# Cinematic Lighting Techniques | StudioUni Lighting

Lighting is probably the most important part of cinematography, along with composition. Like all cinematography, the goal of lighting is artistic expression, but there's a lot of technicalities mixed in. To start, it can be good to learn common lighting techniques and why they are visually effective. In order to achieve great lighting, you must first understand your goals. These will be highly dependent on what you're shooting. But one of the most common goals is highlighting your subject in an interesting way. This tends to come in the form of lighting which accentuates the shape of the face using the contrast of the highlights and shadows. Notice the alternating between light and dark and light as you move between and across shapes. Sometimes the goal of your lighting is to obscure someone's identity or to make them look evil or benign. Sometimes you're shooting for TV and you need your lights to work for every conceivable camera angle. Either way, know what your goals are and then think about how to achieve them.
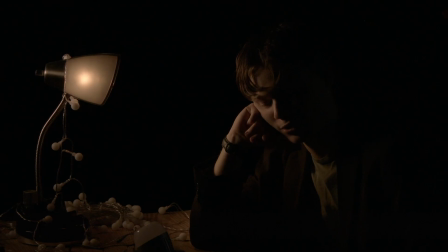No matter what your goals are, there's one principle you should always adhere to: motivated lighting.
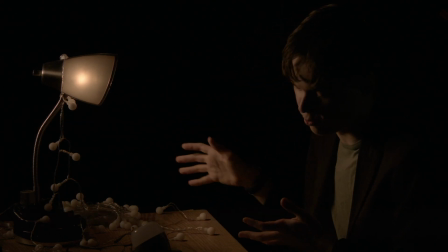All light comes from somewhere, and your audience knows this. If your scene has a mysterious light coming from a place that doesn't make any sense, the audience will notice that and be distracted. Think about how you can add light to your scene to match the real lights that are already there.
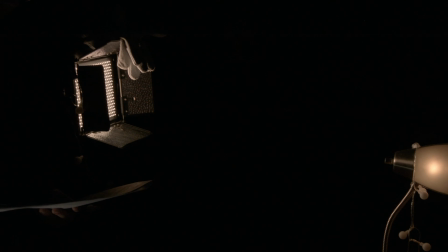Or, if you need to, add real lights to give motivation to pretty film lights you've already got set up.
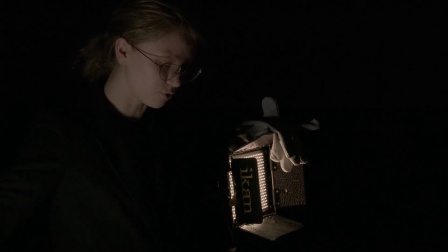If you do it correctly, people will think you found a place with great lighting instead of a place that was unnaturally lit for a movie.
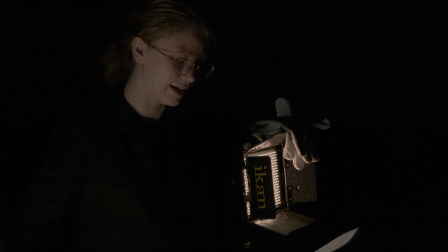That said, it's usually a good idea to turn off any overhead lights because they're hard to control and often will have a low CRI. Okay, so how do we light a scene in general, typically for the most part? Well, the first setup anyone will teach you in lighting school is 3-point lighting. Here, the goal is to isolate the subject by contouring their face and making use of shadow. To do this, we'll use 3 lights, each at a 45-degree angle from the subject and 90 degrees from each other.
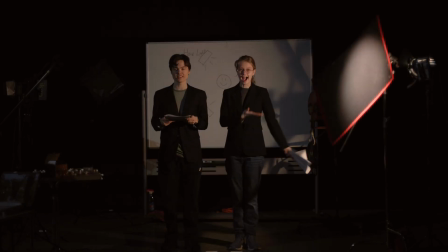The first is the key light, which is usually the brightest light and will illuminate one side of the subject's face. From the other side of the subject is the fill light, which will brighten the shadows on their face just enough to prevent it from looking film noir.
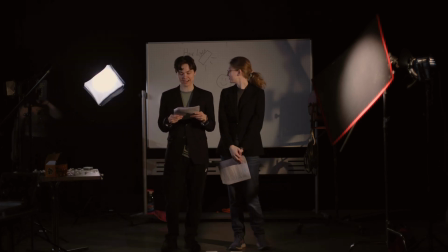Finally, there's the hair light, which is placed at an angle behind the subject on the side of the fill light to light up the subject's hair,
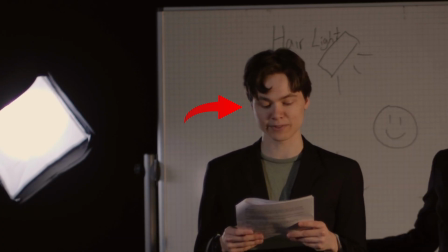giving that side of the head an outline and preventing shadows from bleeding into the background.
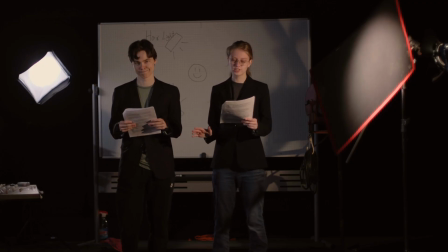As you can see, it looks really nice, and it's used all the time in film to be extra dramatic.
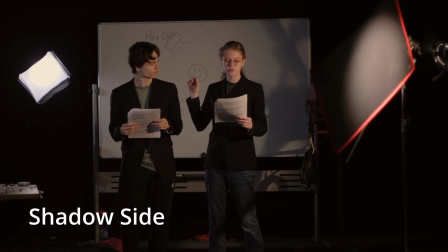You can shoot faces from the shadow side or the side of the face opposite the key, which is more in shadow.
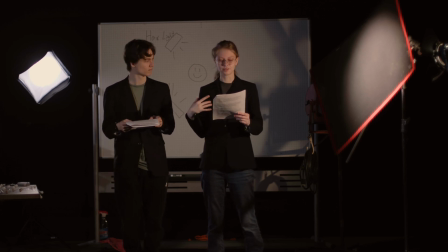This adds more detail to the face and often looks more moody. Sometimes you won't need 3 lights.
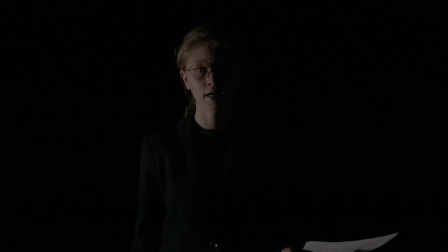If your subject is near a window, that sunlight might be overpowering to every other light in the shot. In this case, don't overcomplicate things, modify the light to your liking, and roll with it. Moody lighting with lots of shadows and hard light sources like this is called low-key lighting. This is the opposite of high-key lighting, which we saw earlier, which is bright and soft and often used in TV because it suits all angles.
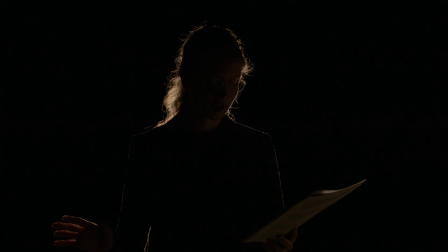To lean into the low-key lighting, just put a light directly opposite the camera and create a silhouette. This is great for obscuring your subject or conveying a dark tone. But wait, you may be saying, I want a shot that looks straight out of Blade Runner.
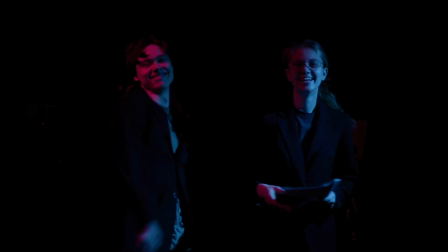Then perhaps you want a little more color. Perhaps you'd even like some split color lighting, like this. This is where you choose complementary colors to highlight a subject's features, or just make the shot look really pretty. My personal favorite is bisexual lighting, like so. As I hope you've realized, these setups are just scratching the surface of what you can do with lighting. The best way to learn is by trying different things. But if you're getting paid and only have 2 minutes to come up with a lighting scheme, just use 3-point lighting. Bye-bye. Bye.